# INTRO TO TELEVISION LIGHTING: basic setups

In the television world, there are a number of components that create a good image. One of the most important and lesser known aspects is lighting. Today, I'll take you through 6 simple and essential lighting styles that create specific moods and effects in the television studio.
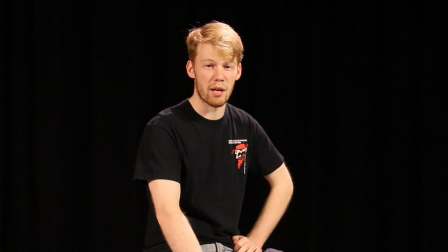0:21 High key setup is best for talk shows, sitcoms, game shows, and news, as this setup has no emotional engagement.
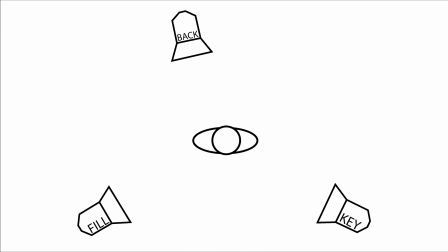0:29 The idea of high setup is so that there are almost no shadows. This setup requires the standard 3-point lighting.
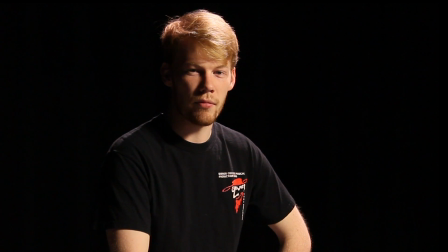0:37 Dramatic or serious lighting is about adding some shadows to the scene. This style is used in dramas due to the fact that it gives an emotional attachment to the program.
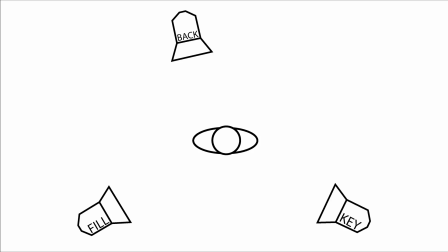0:46 This setup is similar to the high key lighting, but the intensity of fill light is lowered to create shadows on one side of the face, and the barn doors on the key light are slightly closed in to stop it spilling onto the other person.
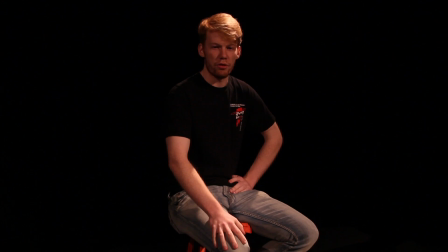1:00 Strong or emotional lighting is used to create strong and more intense angles in the light. This setup is about the art of casting shadows. Still with the same setup as the high key plan,
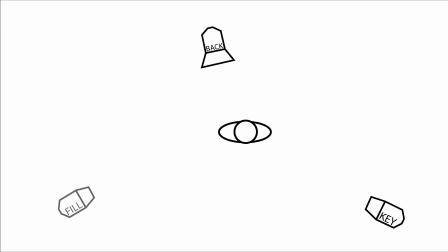1:12 you move the key and the fill lights further apart and bring the barn doors in and remove any diffusers so that the light does not spill into other areas.
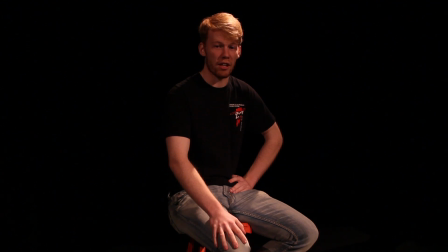1:20 This lighting plan is about creating hard and sharp angles with the shadows.
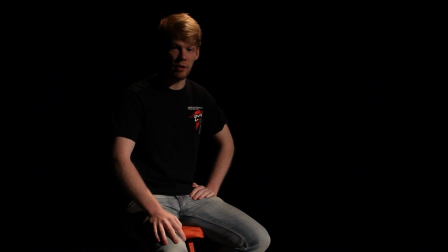1:25 Cameo or high intensity lighting setup is about creating either fear or love by
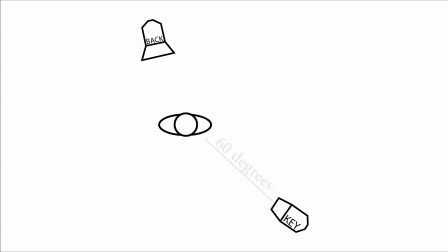1:30 just having a high key light angled at 60 degrees above the character and the barn doors tightened.
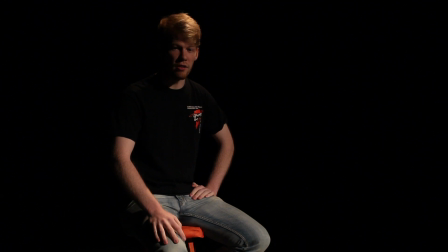1:36 The fill light is turned off in this lighting plan. The backlight needs to be lowered in intensity and the barn doors made tighter so there is no chance of spillage. This makes the subject seem as though they are floating in space.
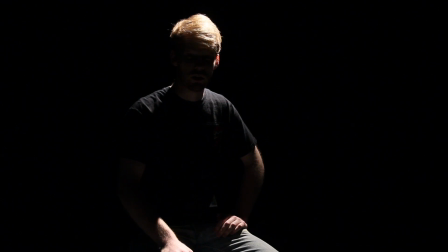1:50 Intrigue lighting setup is about creating loneliness just by using one high backlight. This plan doesn't use a key or the fill lights. It uses the backlight to create silhouettes, and through this, it creates a sense of loneliness or intrigue.
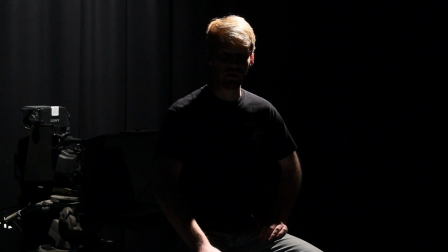2:06 Silhouette lighting is all about creating a sense of forbidden love, danger, or a secret identity. This is achieved by using the 5th setup, intrigue, but adding in a light that fills in the background. This lighting plan gives the character a sense of location, but not an identity. With any one or a combination of these techniques, the image can become more powerful than the dialogue or the characters, and that is how the true story is told.